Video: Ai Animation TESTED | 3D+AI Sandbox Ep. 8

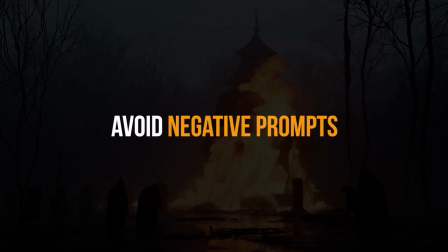it seems like a good practice is also avoiding negative prompts for example
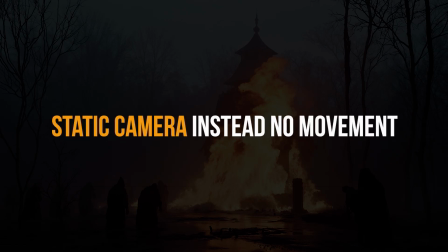instead of no movement we go with static camera a lot of people are doing it this way for us the results were mixed but it's definitely worth testing moving on sometimes the generations are solid but the camera movement isn't ideal you know and you might think that i need to generate more but actually that's not the case let me show you something in premiere
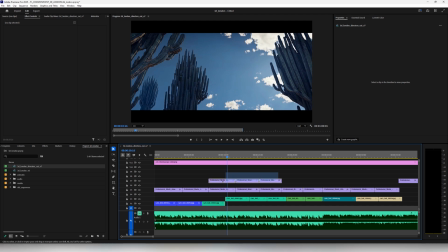here's a sequence from the cacti project I have three shots straight from Kling with all the effects,
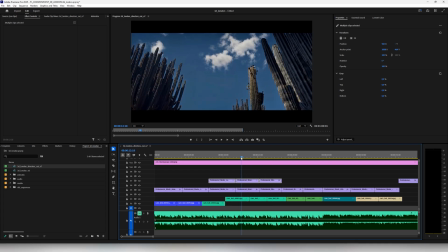all the Premiere stuff removed. Kling animated them really well and the motion feels smooth and natural, but there's one major issue.
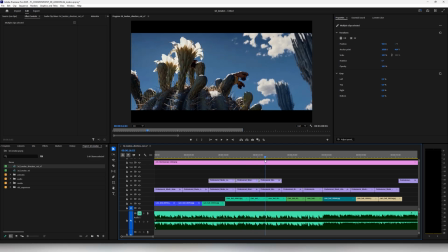The camera is moving in opposite direction between the shots. That creates a ping pong effect in the edit, which is not what we usually want.
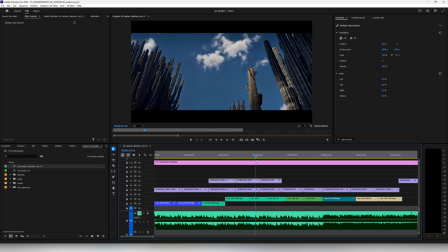It forces viewers to go from left to right over and over again. There's also a smaller issue. In this shot, the camera rotates and in the last one, it moves downward.
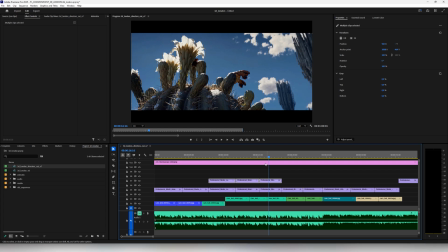It would have been a little bit better if the downward movement started earlier, so the motion goes natural through all the three shots.
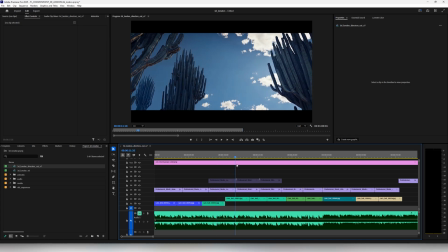Now, let me show you how it looked like in the final sequence. You'll notice the camera flows much better between shots.
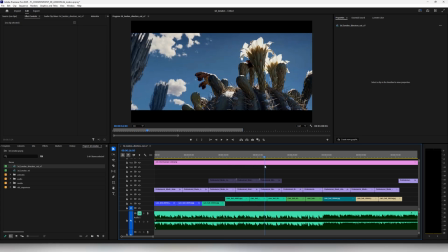It feels like one continuous movement. There's also a subtle but important detail.
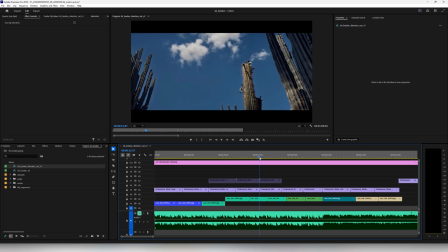The focus stays in one place between the shots, so the viewers can rest on the same area on the frame. And the trick here isn't groundbreaking, but if you're new to editing, it might actually feel pretty eye-opening.
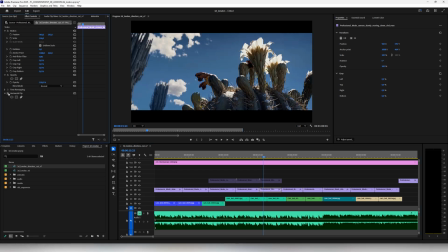But yeah, we can simply flip shots. That's actually allowed, trust me.
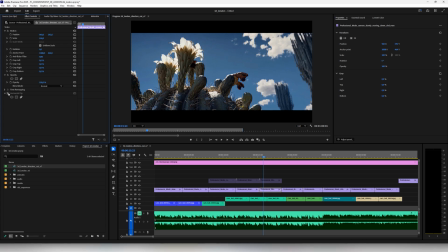It's not the cleanest solution, but honestly, it saved us more than a few times, at the very least, something to think about.
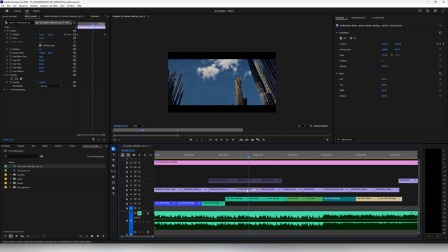Secondly, we can animate position and scale exactly as we want. If the camera needs to move down a bit, just keyframe the position. You can see this shot moving down, and yeah, it's a simple solution, but it works really well. Even if you look at the next shot, the camera movement continues seamlessly,
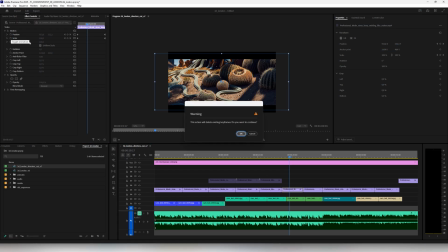but if I were to reset, you can notice that the original shot had no movement at all. Editing tricks, guys. Alright, a couple of tricks down, a few more to go. Next up, I want to show you that instead of using the full image, you can use crops.
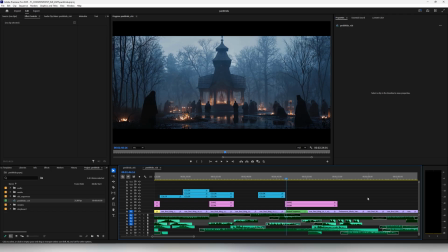You know, let me show you what I mean. In the previous video, we had a nest sequence, and now I can reveal what's hidden inside.
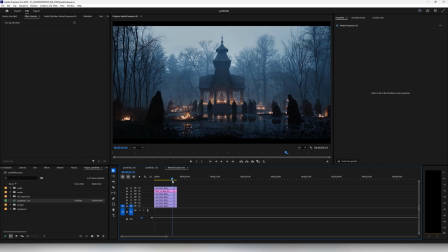As you can see, this shot looks pretty cool. There's a lot of movement, but let me turn everything off. So yeah, the base version wasn't as perfect as we have hoped for,
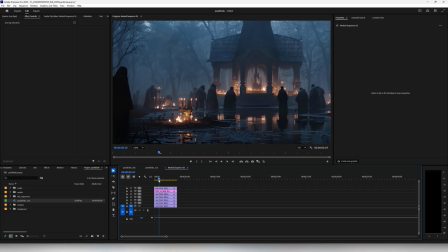especially the candles, which started to hallucinate and some artifacts around the throne popped up. Stuff like this happens all the time, as we said before, especially when there's lots of detail in small areas.
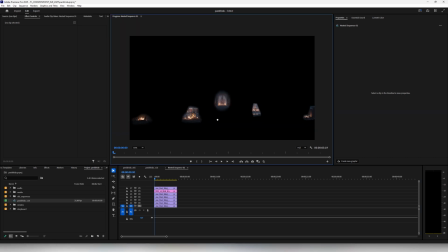But if we hide the base layer this time, you'll see all the individual crops.
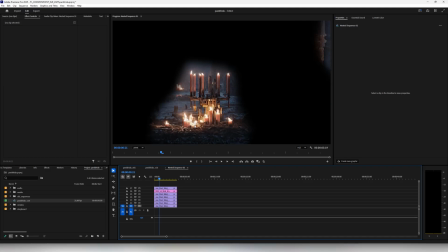All of them are different generations, which we masked on top of each base.
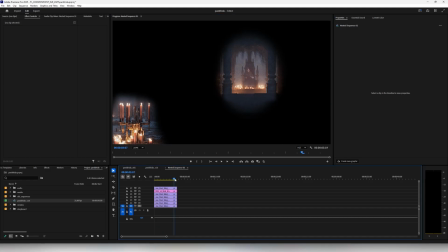So what happened here, we ran each crop individually.
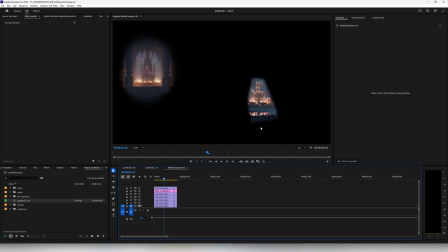Instead of Full HD for the whole image, Cling has Full HD for Crop. Essentially we are trying to give it more resolution and more details to work with, so it doesn't hallucinate as much.
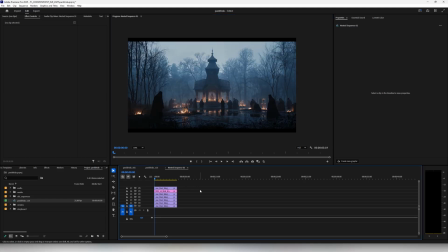And once everything's generated, we can stitch the parts, downscale, reposition, and yeah, that's the trick.
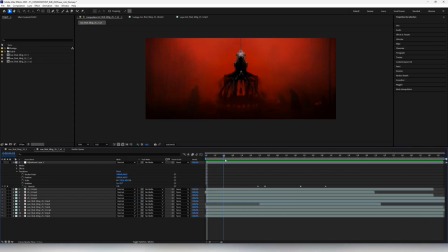Same with this one. We put it together in After Effects though. Here's the base layer, everyone's standing still. And the monster's not moving at all.
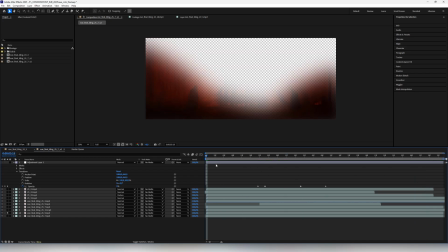Let's breeze through the layers. One shot adds some vapor.
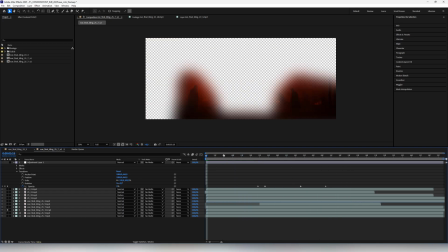Another one is just Priest falling.
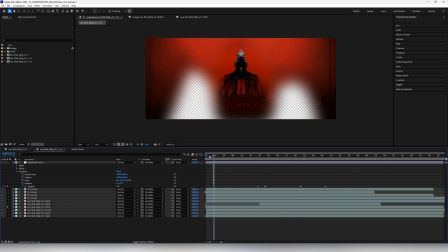And layer by layer we build out the moment.